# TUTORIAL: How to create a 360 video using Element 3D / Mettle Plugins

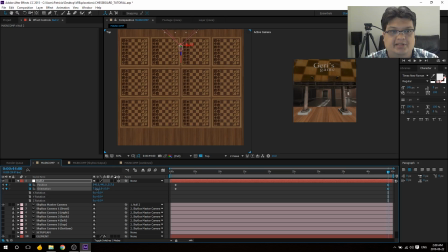And let's rotate it so it's looking up at the billboard. There we go. So it looks nice and big. There we go. That's how I'd like this to end. And let's get to the beginning point.
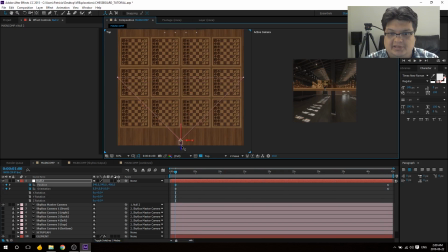It's too far away. Let's bring it up closer. Somewhere there. It's too low because you can't see the table. So let's bring it up. There we go. I think that works. That's a good start. Something like that. Okay, so it's going to slowly rise.
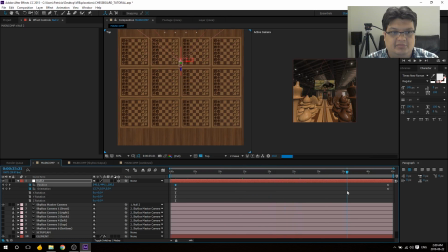And as it's rising, it's looking at the billboard. Excuse me. Around 21 seconds or so. I think I'm just going to nudge it so it stays low, just for dramatic effect.
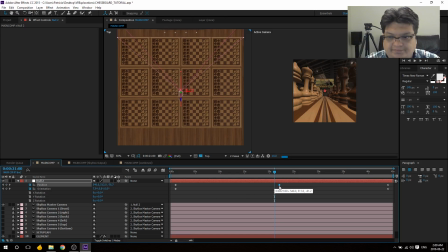That way it starts to rise. Let's start this at 22. Oh, I was lucky. Okay, so that's roughly what I'm doing. All of the animations that I do here in my main comp will trickle down over to the main comp final output.
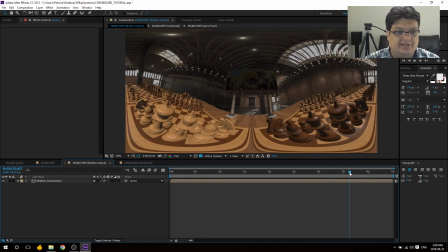So when I click there, you can see this is that frame, there's that frame,
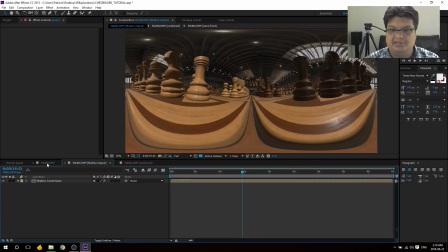etc., etc. So it's all coming through, which is great. That's basically it. Once you have your animation set up the way you like it, and I think that's pretty good.
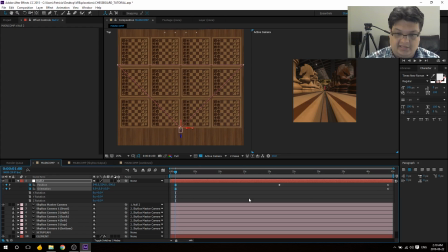I think what I'm going to do is just ease in and out the animation and maybe give it a little rotation for dramatic effect. Let's try 10. Yeah, and let's make it look down.
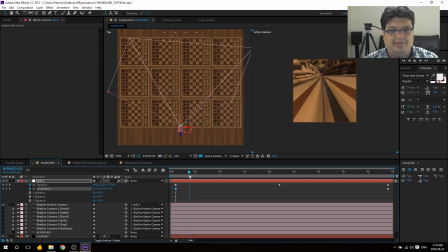There. So what's going to happen is it's slowly rotating back to a level. And it's going to look up at the final title. I think maybe I could probably get a little closer. Yeah.
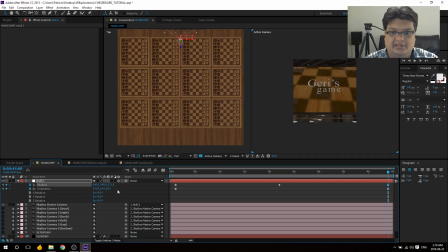Yeah, I think that's going to be good. Okay, so that's the animation.
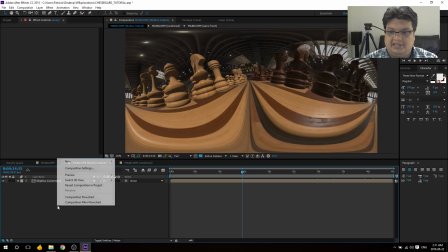The last thing I want to do in the final comp is just create a new solid.
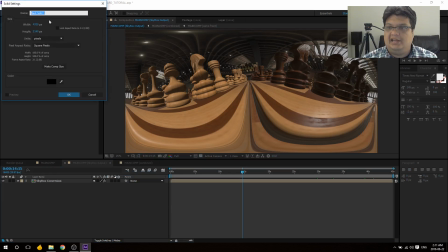And I'll call it Fade.
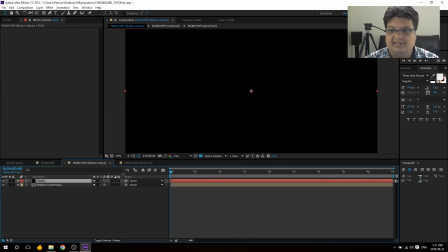And this is just so that I can, you know, fade in from black So transparency, I'll make the fade about a second long. There we go. Switch it down to zero. Copy that, go to 44.
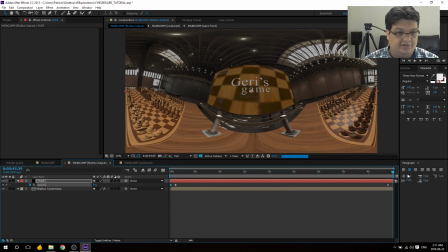Paste, and go back up to 100 at 4429.
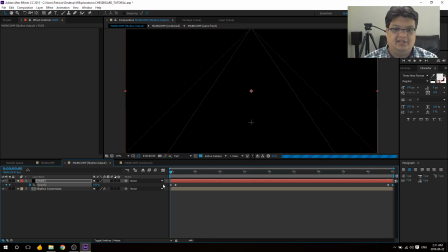Okay, so basically fades in to the video from black, and then you see the video,
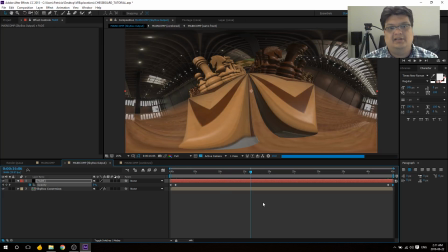and then the animation eases in and it goes through the thing and then eventually fades out.
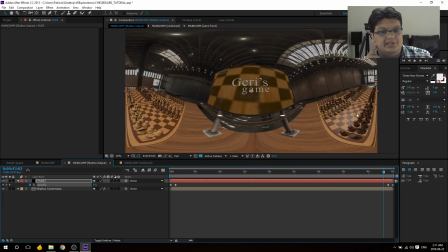Now the reason this is taking long to render is because, as you can imagine, it is 10 of these,
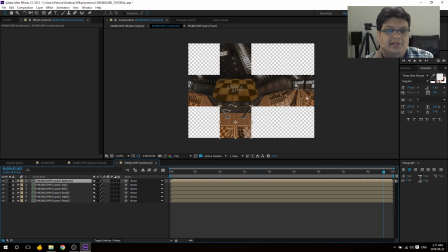six of these, and they're all 1080p, and there's elements applied on it all, and there's video and texturing and a lot of stuff going on.
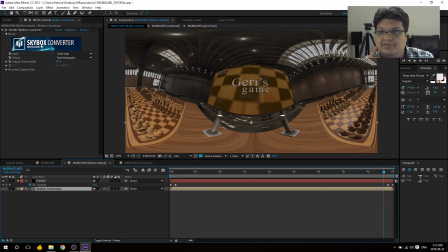And on top of that, that is also converted by the Skybox converter from the cube map to the Equirectangular finished product. So that is how you do it.
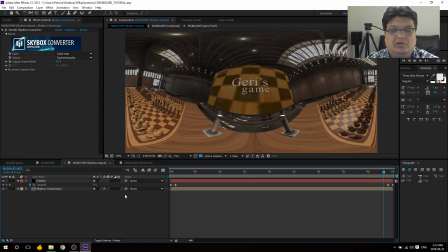Save and render. You can render within After Effects or Adobe Media Encoder. I will have a separate tutorial for that. So thank you for watching. I hope you found this handy, and yeah.